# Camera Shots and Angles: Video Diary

So we're gonna record the video diary for the camera shots and angles media practical this week. So let's get started. What's the first shot?
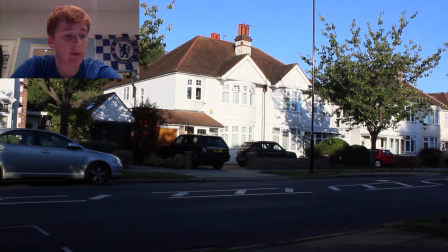The first two shots, extreme long shot and long shot, and
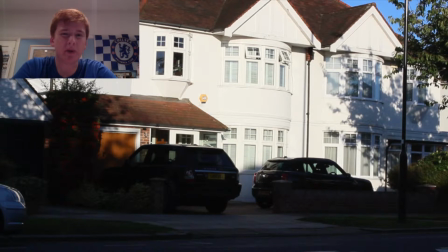yeah, generally these two shots are used for scene setting mostly, and can't really think what else. Yeah, mostly scene setting, and it shows the sort of area the scene's about to come. Usually comes at the start scene, sometimes at the end of the scene to increase the impact of what's just happened to the audience.
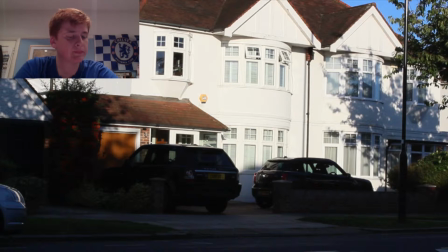So what's next? Then we get the panning and tilting.
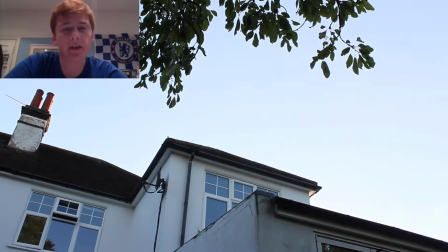Again, you get panning in movies, and again this shows
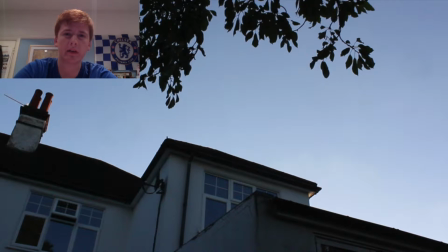setting mostly, gets the audience a good feel for what's around in the the surrounding area. Tilting you do get, but it's mostly done in things like documentaries where it's quite harsh, quite fast, quite quick, and quite striking to the audience.
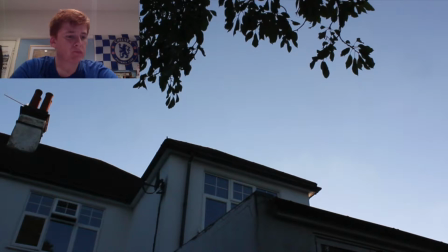So there we go then. Oh yeah, first shot, medium shot.
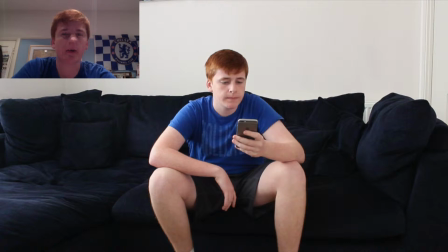Medium shot is mostly used to build characters, to be honest. Shows what they're wearing, how they're moving, what they look like, but you don't really get into the sort of fine details of what's happening until you get to the close shot, which I think is next.
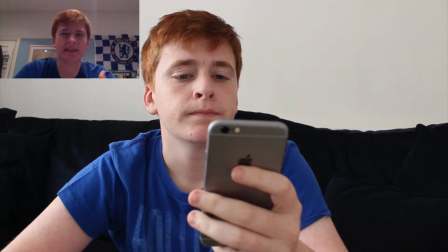Close up, yeah. This is a classic sort of basic shot as well as medium shot, which is where you get the facial features and sort of the upper torso of the body is what you sort of see first. But then yeah, classically used a lot in lots of most films.
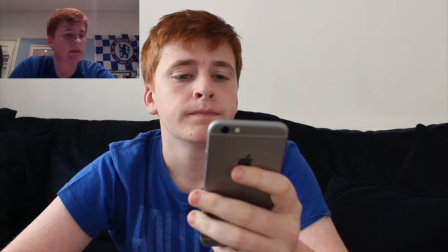I'd say every single film has a close up. And where does it go then? We go into the shot of the phone.
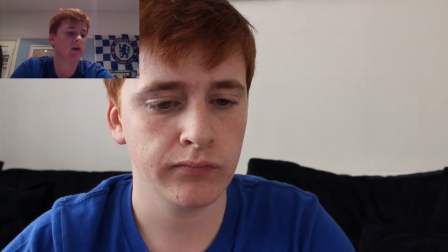That's an extreme close up, as well as the next shot, which is directly of the face.
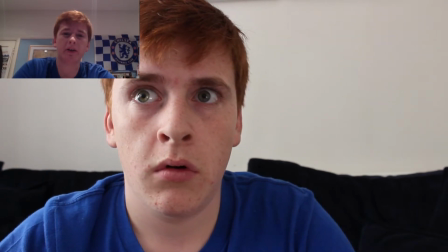This is used to show emotion, show action, such as using the phone, shows what they're actually doing,
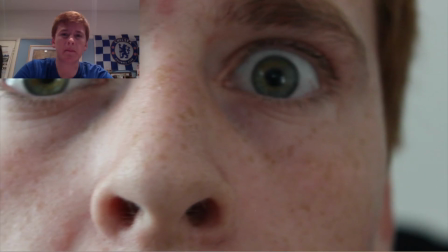and sort of just increases the sort of because the close up is here, it's where the sight is. It increases the audience connection to the character, because you're not quite POV shot, but it's effectively you're seeing what they're seeing. So where do you go from then?
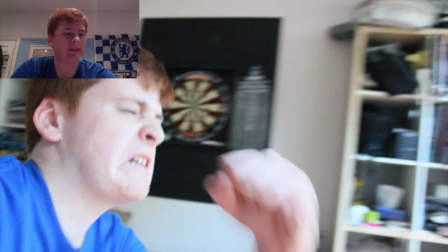Oh yeah, burst through. Now this was difficult to do because I had very limited amount of people to help me with this. Well, I had myself, and so I couldn't really get a tracking shot. I put it on a skateboard, the camera, and tried to push it along, but it's just so much harder than I actually thought.
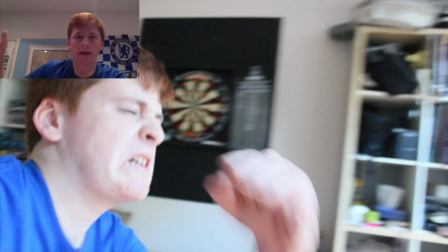And so in the end, I had to end up holding it like this and just pushing it as I ran. So I sort of went with a really awful, cheesy, slow motion shot. But yeah, this is used to show movement generally, and yeah, I can only apologise for that one.
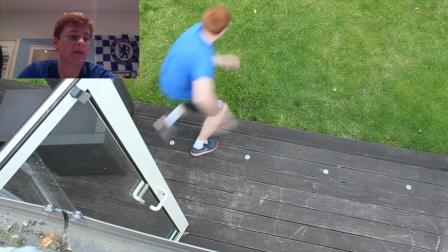Where do you go from there? Then we go to our bird's eye shot, which I hope you appreciate, because that was an absolute nightmare to do. Got my hands dirty. Well, yeah, I put that on the roof, so pointing down
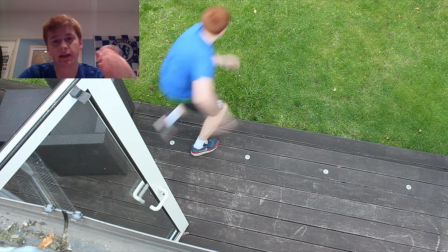and yeah, looking as I came out the door, and that was difficult. But generally, that shows sort of setting and layout. Maybe not so much setting, but layout of everything. So like. Often in a sort of bank heist movie, you'll get a bird's eye view of the area and how they're going to get from A to B and that sort of stuff.
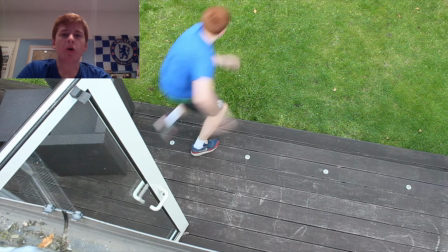So yeah, it's not used as that much, but often you might get a large sort of crane shot, which ends up being a bird's eye view. But yeah, it's not used that much.
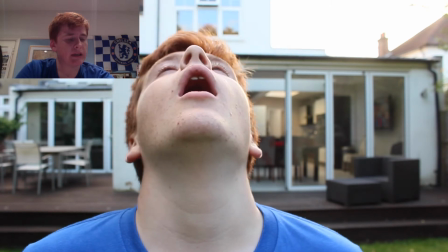Where do we go from then? Then's the that scene. Let's carry on from there.
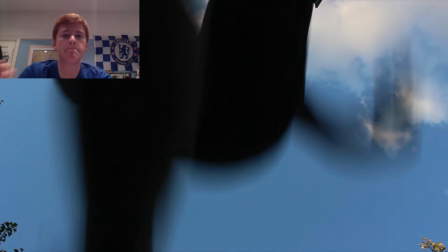Oh yeah, next one coming up. That's the BOV shot. WOV shot. The worms.
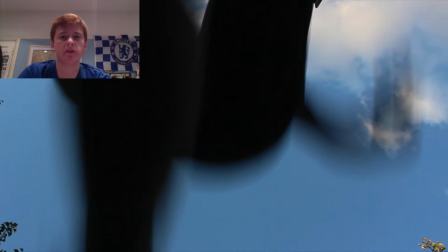The worm eye view, and so in that one, it's basically the same as a bird's eye view, just on the ground, looking up at the characters. I'd say it's probably used more than a bird's eye view.
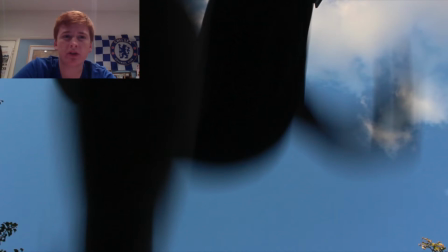It's often sort of used in movements, like sort of chases, like in shows like Sherlock and Luther. But yeah, it's used more often than a bird's eye view. What we got then? I've got a low angle shot.
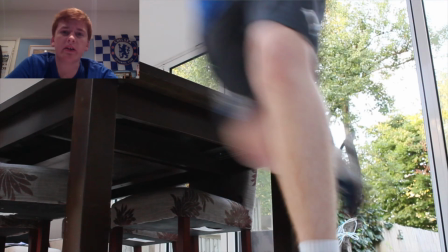Again, shown with movement, shows the sort of looking up, makes a character look big and strong. If you're at the bottom looking up and they're looking up, like a giant. So often done in movies such as Goal is notorious for using a lot of low angle
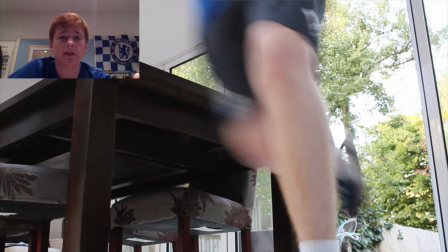shots, from using this high angle shots at the start, so where it's looking down, makes someone look small, and then by the end, he's this giant figure. He's from the ashes. So what's next?
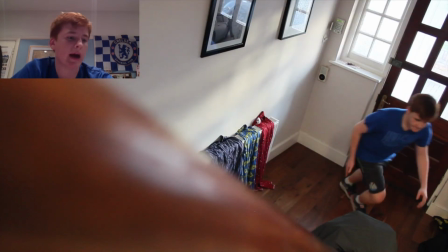Oh yeah, then we go to the high angle shot, which is shown. Yeah, as I said, sometimes used to make a character look small and that sort of stuff.
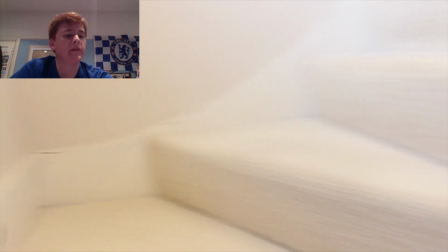From there, we go to the POV, sort of self-explanatory. Puts the audience in the character's shoes, where he's running along, walking, doing actions. You do get some films which are nearly all POV, sort of Blair Witch Project sort of thing,
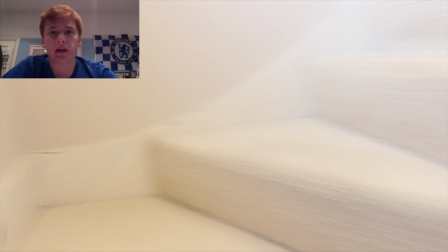and that's used to sort of make the audience have a bit more connection with the character.
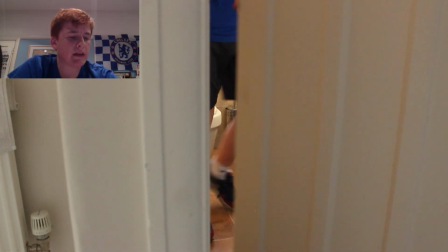And then lastly, I think that's it actually. I messed around a little with that one.
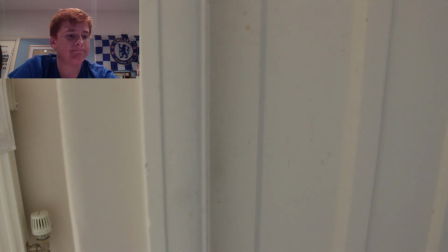So, yeah, thank you.